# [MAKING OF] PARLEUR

On avait donc 3 heures pour tourner tous les plans qui nous manquaient.
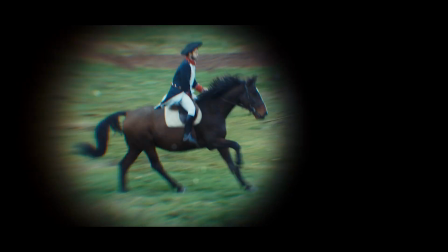[8:16]
A la base, dans le scénario, Louis devait être pris en chasse par 2 brigands à cheval, ce qui nécessitait d'avoir 3 chevaux au total pour le tournage. En plus de 3 acteurs capables de monter à cheval et de galoper. Donc 3 fois plus de chances que les choses se passent mal.
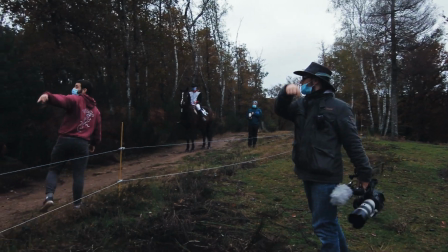[8:31]
Alors heureusement ou malheureusement,
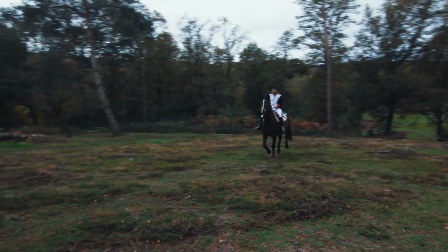[8:33]
le hasard a fait qu'on a tourné en pleine vacances scolaires et que le centre équestre était plein à craquer de colonies de vacances,
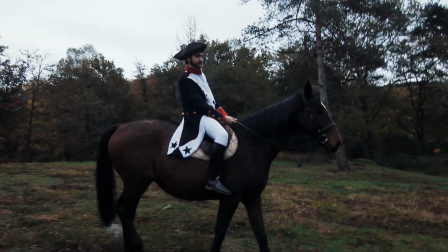[8:40]
ce qui ne nous a pas permis d'avoir 3 chevaux.
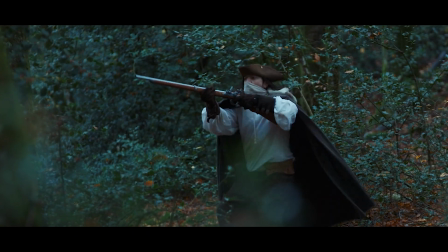[8:43]
On a donc réadapté le scénario la veille au soir afin que Nicolas ne soit pas pourchassé par les brigands, mais juste suivi à travers bois par ces derniers.
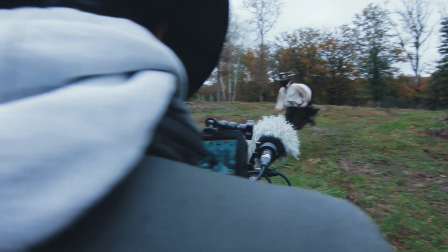[8:52]
On a donc rushé tous ces plans en seulement 3 heures pour terminer un peu après 11h du matin et juste avant le déluge.
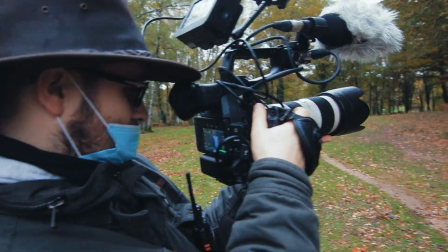[8:59]
Il a ensuite fallu remballer tout le matos afin de rentrer vite fait en Île-de-France avant l'instauration du second confinement.
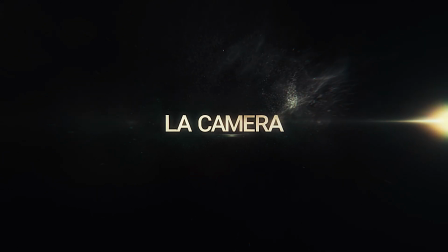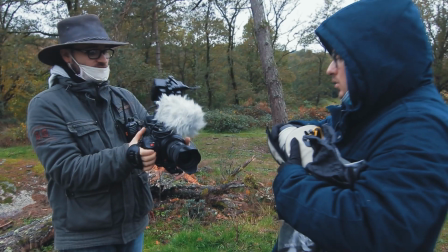[9:11]
Niveau caméra, pas de grande nouveauté,
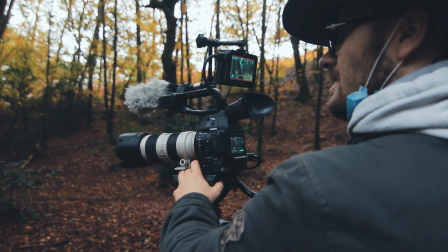[9:13]
on a tourné avec ma fidèle C100 Mark II et son Atomos Ninja 2 pour capturer des images en 1080p mais en ProRes 422 10 bits.
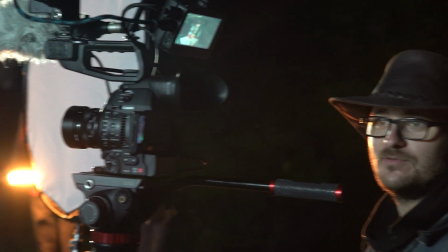[9:21]
Lors du premier tournage, on a majoritairement tourné avec des objectifs anciens, à savoir le Zeiss Distagon 35mm f1.4,
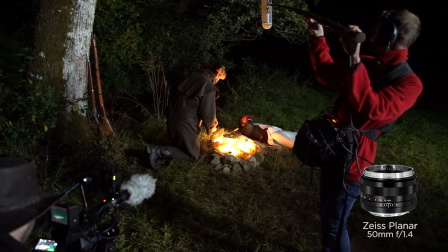[9:28]
le Zeiss Planar 50mm f1.4 et le Mir 20
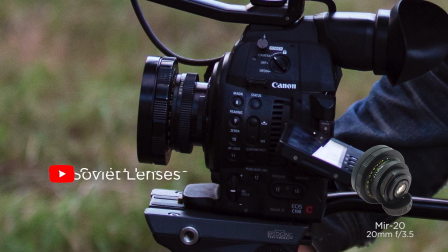[9:32]
20mm f3.5 que mon ami Pierre Tizien de la chaîne YouTube Soviet Lenses m'avait prêté pour l'occasion.
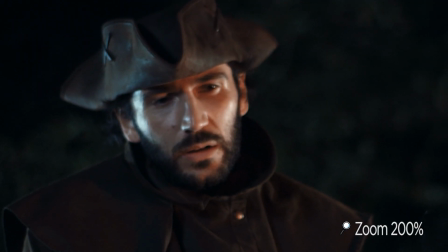[9:38]
Et c'est pourquoi sur certains plans, la mise au point n'est pas totalement nette,
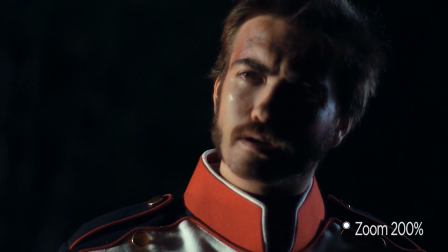[9:42]
devant m'occuper à la fois du cadre, de la lumière et du focus, j'ai pu en louper quelques-uns. Mais ça sera quelque chose sur lequel on reviendra lors d'une prochaine vidéo lorsque j'aurai reçu ma nouvelle caméra. Patience, patience.
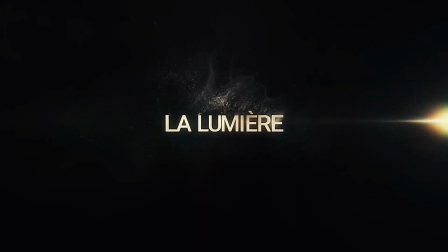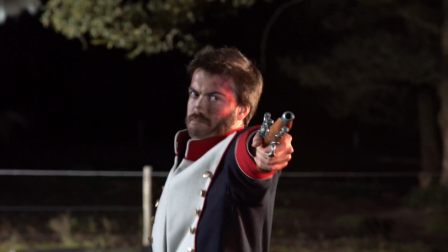[10:00]
Concernant la lumière, on s'attardera uniquement sur le premier tournage,
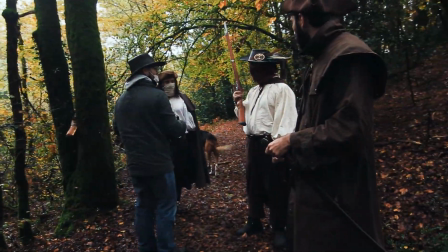[10:04]
puisque le second était deux jours et que l'on a décidé de tout faire en lumière naturelle, sauf pour un plan, celui où Nicolas plante son sabre dans le sol,
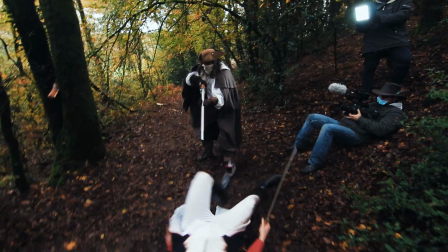[10:12]
où on a utilisé le action panel de Lupo pour rehausser un petit peu le contre-jour. Sur le premier tournage de Parleur, les moyens techniques en termes de lumière étaient assez conséquents.
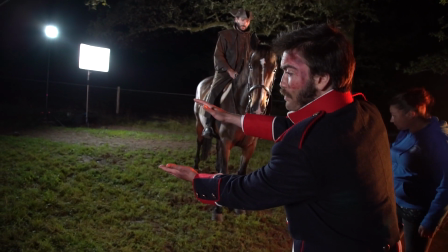[10:21]
C'est d'ailleurs à ce jour le plus gros tournage que la Vectan ait fait avec autant de lumière.
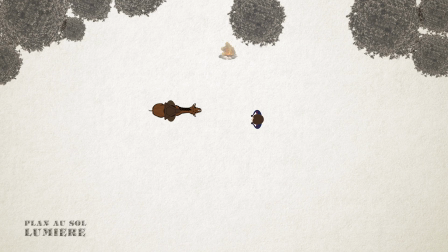[10:26]
Pour résumer en gros l'équipement utilisé, voici un plan au sol du lieu de tournage. Geoffrey, alias Parleur, est positionné sur Ultime, son noble destrier, et face à lui, Nicolas est au sol.
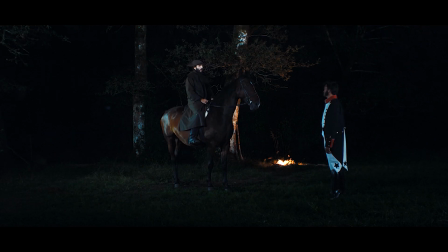[10:36]
Afin d'éclairer tout ce décor, on a utilisé deux types de sources.
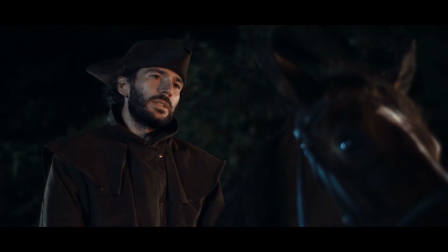[10:39]
Chaude pour symboliser le feu de camp, et froide pour rappeler la lune, car c'est bien connu que tous les films se passent lors des nuits de pleine lune.
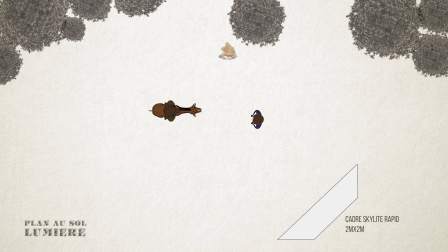[10:47]
On a donc positionné une toile de réflexion Skylight Rapide de Lastolight de 2 mètres par 2 mètres pour matérialiser la lumière de la lune. Sur cette toile, on renvoyait le faisceau du Forza 300 avec son embout Fresnel.
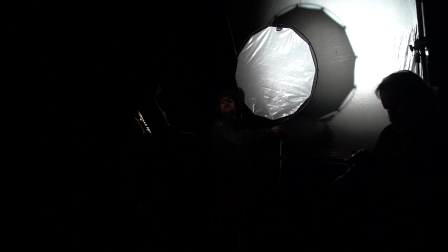[10:58]
J'ai même par la suite doublé la réflexion en y plaçant un deuxième réflecteur de chez Lastolight, le Halo Compact avec sa toile Deflecteur. Je vous en parlerai lors d'une prochaine vidéo d'ailleurs.
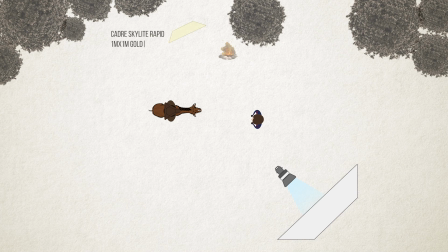[11:10]
Ensuite, pour faire l'éclairage du feu de camp, on a là aussi utilisé une toile de réflexion Lastolight, mais cette fois-ci dorée et uniquement de 1 mètre par 1 mètre.
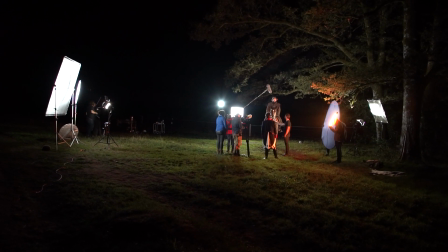[11:18]
Celle-ci était éclairée par le Daylight 2000 de Lupo. On avait ainsi deux sources de lumière opposées, aussi bien par leur positionnement que par leur couleur.
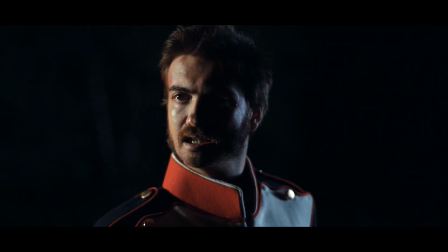[11:27]
On obtenait ainsi une lumière très contrastée sur le personnage de Louis, qui est très campé sur ses positions,
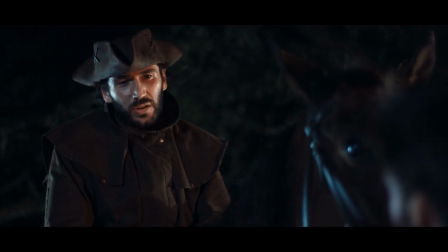[11:32]
et un éclairage beaucoup plus doux sur Parleur, un personnage beaucoup plus mûr et réfléchi.
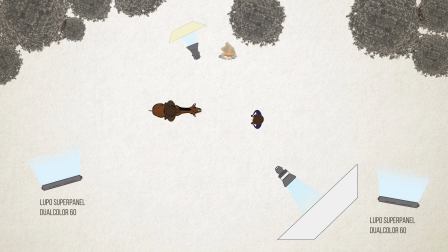[11:36]
Il a suffi ensuite de rajouter d'autres sources de lumière pour éclairer les arbres derrière les comédiens et rajouter une légère backlight bleue sur Parleur à l'aide du action panel de Lupo. On a également par moments eu recours à un tube Rainbow de chez Quasar Science pour rappeler un peu plus fortement la lumière chaude du feu de camp.
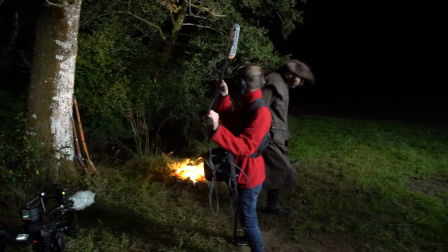[11:54]
Tube qui par ailleurs faisait une brève apparition sur le plan du réveil de Louis, mais qui a ensuite été effacé en post-production. La post-production a été assez rapide à vrai dire, puisque seulement deux jours après le tournage, la scène de nuit était déjà montée. Pour l'intro, il m'a fallu à peine plus de temps, donc en trois jours à peu près, c'était monté.